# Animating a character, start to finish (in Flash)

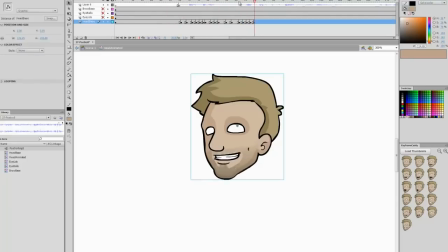So I've extended the timeline to make sure that the audio fits the whole frame, the whole timeline. And I'm going through and matching the syllables of the mouth to the audio and making sure that it plays right. So there's a lot of going back and forth and doing that. Now, make sure that when you do this,
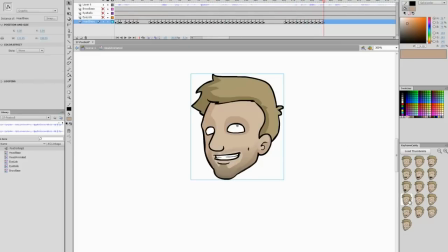you remember to turn the audio on the frame loaded in the timeline to stream and not to event. Because if it's event, it's just going to play all the way till it's finished and it's going to be impossible to lip sync to. So stream allows you to scrub across the timeline and hear the audio as you play segments of it and match the mouth.
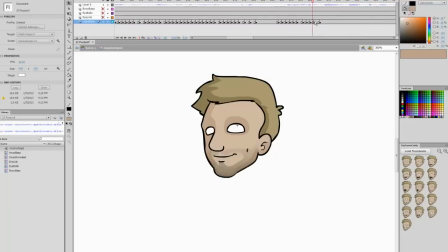Now, I do notice in general that it's important to have the mouth moving slightly before the audio. I think that might be because a slight bit of lag or something like that, but in the end it looks a lot smoother if everything's just a little bit early.
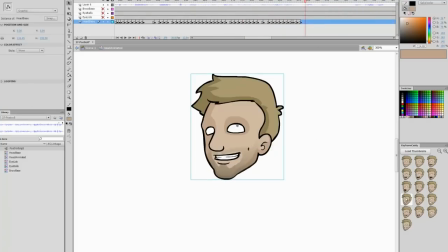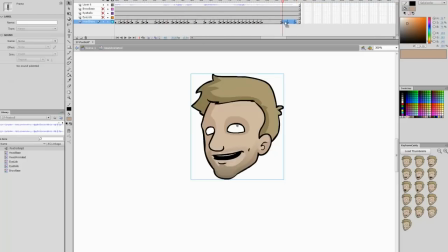After completely animating the mouth to the audio, I go through and refine it, just make sure it fits right. And the next thing I do is I animate the expressions of the face. So ignoring the pupils, the eyeballs or whatever you call them,
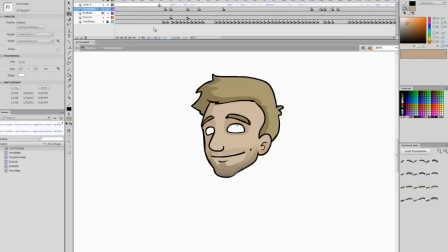I go through and I alter the eyebrows and the whites of the eyes with the eyelids to make sure that the expression matches what he's saying. So if things just kind of go low in pitch, I tend to have the eyebrows a bit lower, or, you know, when he's expressing and higher and that kind of thing, you know, cocky,
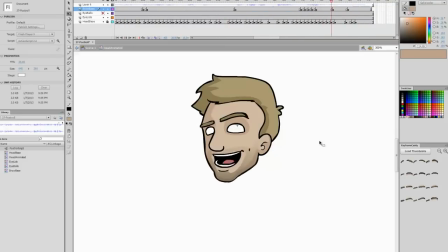having one eyebrow cocked up to the side. And it's pretty self-explanatory. I wish I didn't lose the footage of me explaining it in person, because it would be a lot more simple for you to understand.
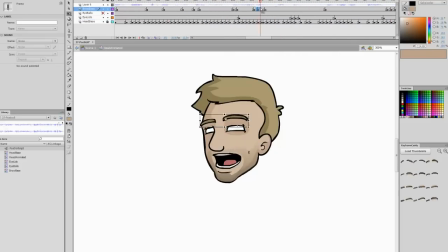So I'll make sure to do a more simple and focused tutorial based on this sort of thing in the future. But I still wanted to keep this video anyway,
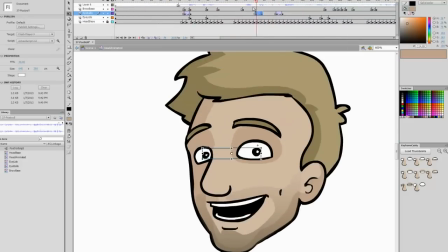because it goes through from start to finish in the process. And I suppose it's somewhat informative, even though it goes through pretty fast. So you can kind of see how it works. So what I'm doing now is after I've done the expression of the eyes and eyebrows, I go through and grab the eyeballs and make sure it moves in directions.
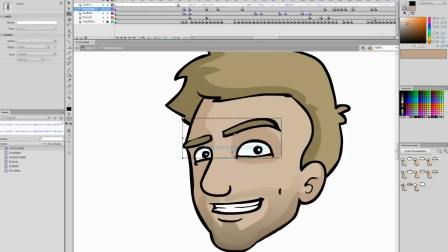My general tip is to keep movements short and sharp. You don't want the eyeballs moving from one place to another really slow.
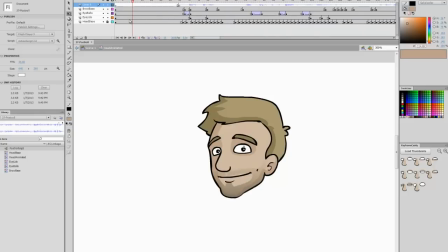In general, we kind of flick our attention from place to place. So just make sure to keep that in mind.
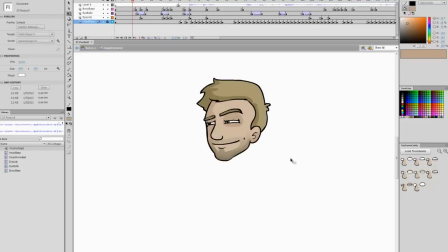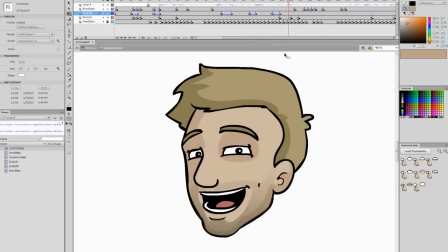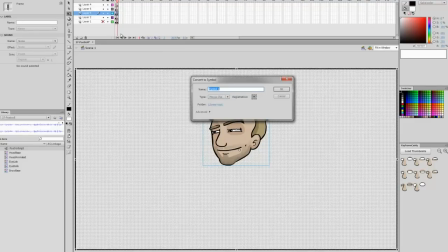Now that the face is completely animated, I'm setting the stage up ready to create a movie clip.
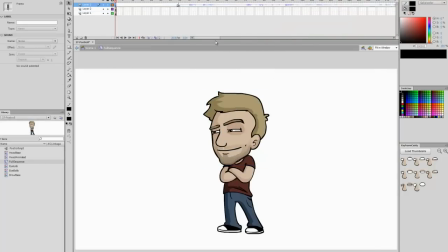So I create the movie clip, and now on various layers, I take the draft of my body and use that as a reference layer, so I set it as a reference, and draw out the separate parts of the body,
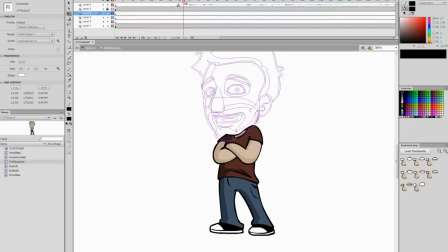and I set that up in the same way that I did for the parts of the face.
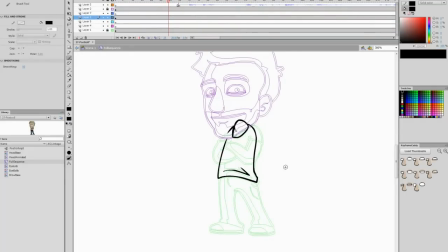So as with the face, how I had the base of the face ready for keyframe caddy as a graphic with frames in between, and then same with the eyebrows and the whites of the eyes, I do the same with the body.
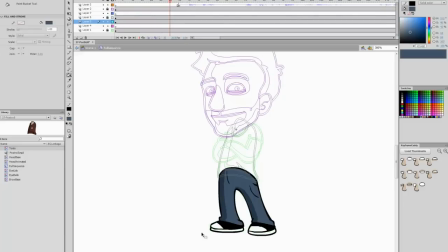So on one layer, I have the torso as a graphic, on another, the legs as a graphic, as you can see, I'm drawing them there and I turn them into a graphic.
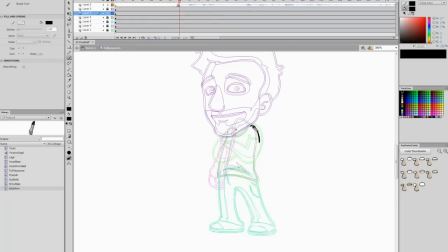Then at the back, I have the back arm, and then at the front, I have a front arm.
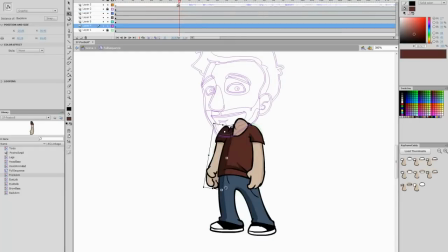Now with these things on four separate layers as graphics, I can then go into them and add the extra frames and then use them in keyframe caddy.
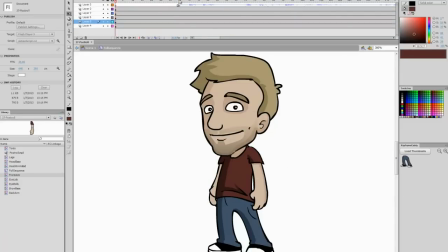Doing this allows me to essentially do frame by frame animation but recycle frames that I've drawn. So it's like a mix of tween and frame by frame animation, which I tend to really like because it's the best of both worlds.
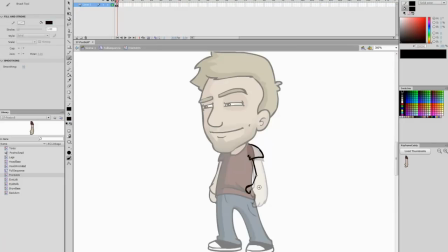Tweens look really smooth and frame by frame gives versatility.